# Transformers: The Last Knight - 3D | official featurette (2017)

Hey, I'm Michael Bay, and I am a strong believer in protecting the cinema experience. This is my edit room here in my house in Miami.
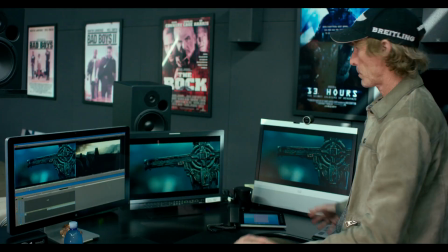(0:08)
I love cutting here because it's quiet. This whole system pipes to Santa Monica, where I have five editors.
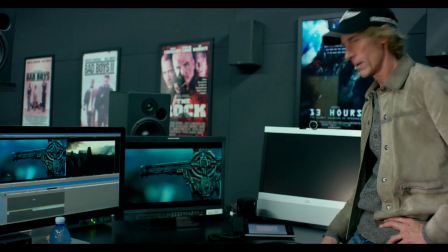(0:14)
Yo! Hello. Yo. Bye. Anyway, those are my editors. I can connect to a different room.
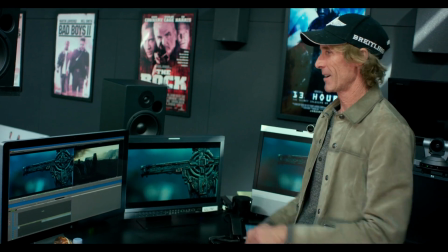(0:20)
They can see what I do on my system here, and we can share screens. It's a great way to work.
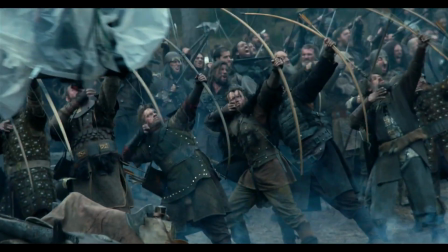(0:24)
A movie like Transformers needs to be seen using the very finest tools, the best sound technology, best projection technology, and cameras.
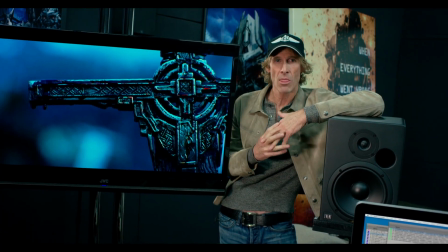(0:32)
I'm here to keep 3D alive, and the only way to make it the best experience for you is to shoot it natively.
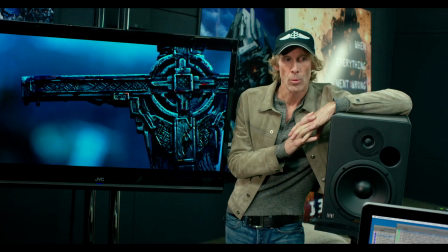(0:38)
That means two cameras, two eyes, that see exactly what you're seeing. We're the first movie to ever shoot IMAX 3D.
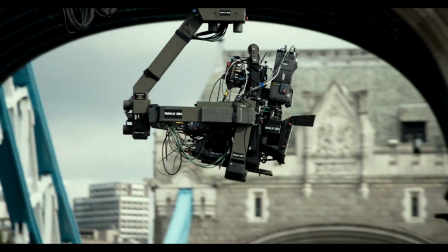(0:45)
We place these two gigantic cameras on top of each other to give you amazing resolution. It's just like your eyes.
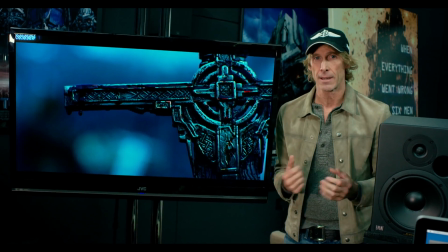(0:51)
You see depth, and it's beautiful, and it's something you cannot fake. We're gonna spend the extra $10 to $15 million, and we're gonna do it right.
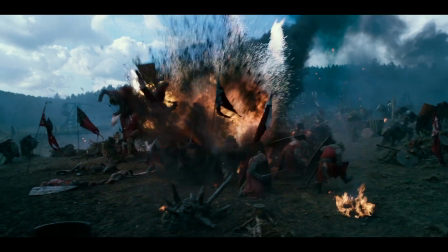(0:58)
We're, in fact, the only movie this summer that was shot in native 3-D. So an image like this to post-convert is virtually impossible.
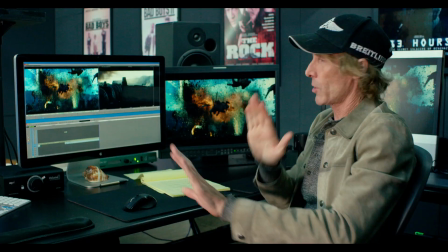(1:06)
See those billions of little particles here? They have to capture each one of those and put them in different space, whereas when you shoot it natively, it's already doing that for you.
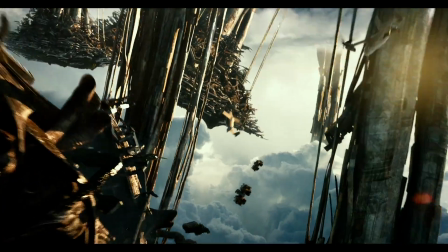(1:16)
The scale of a Transformers movie is meant to be seen on the big screen with great Dolby Atmos sound and brightly lit 3-D screens. Michael's always on the cutting edge of technology for the audience, to have them have a more visceral experience.
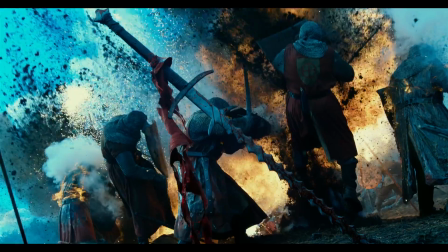(1:31)
His filmmaking is a very three-dimensional style. Transformers has been a giant part of our brand. It helped build IMAX.
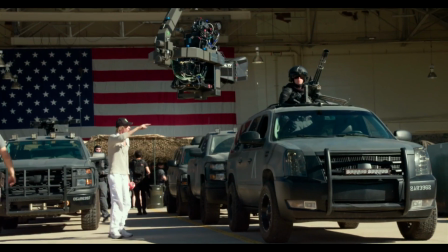(1:39)
Michael is the very first filmmaker to take two of these cameras and configure them on a 3D rig and shoot in 3D in real time,
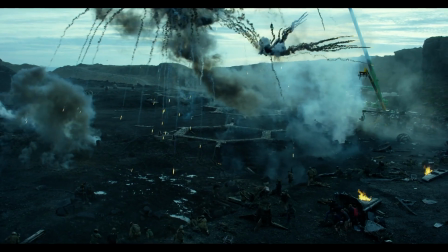(1:48)
and that's not trivial. The resolution, the detail, the clarity, it really is mind-boggling.
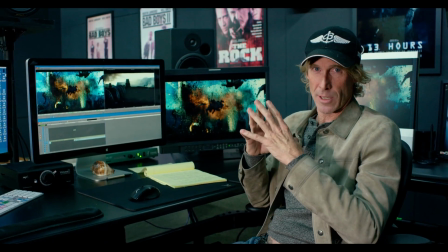(1:55)
It was a lot of fun to shoot. I keep saying this is my last one and I'm going out with a bang. This is a big scale movie.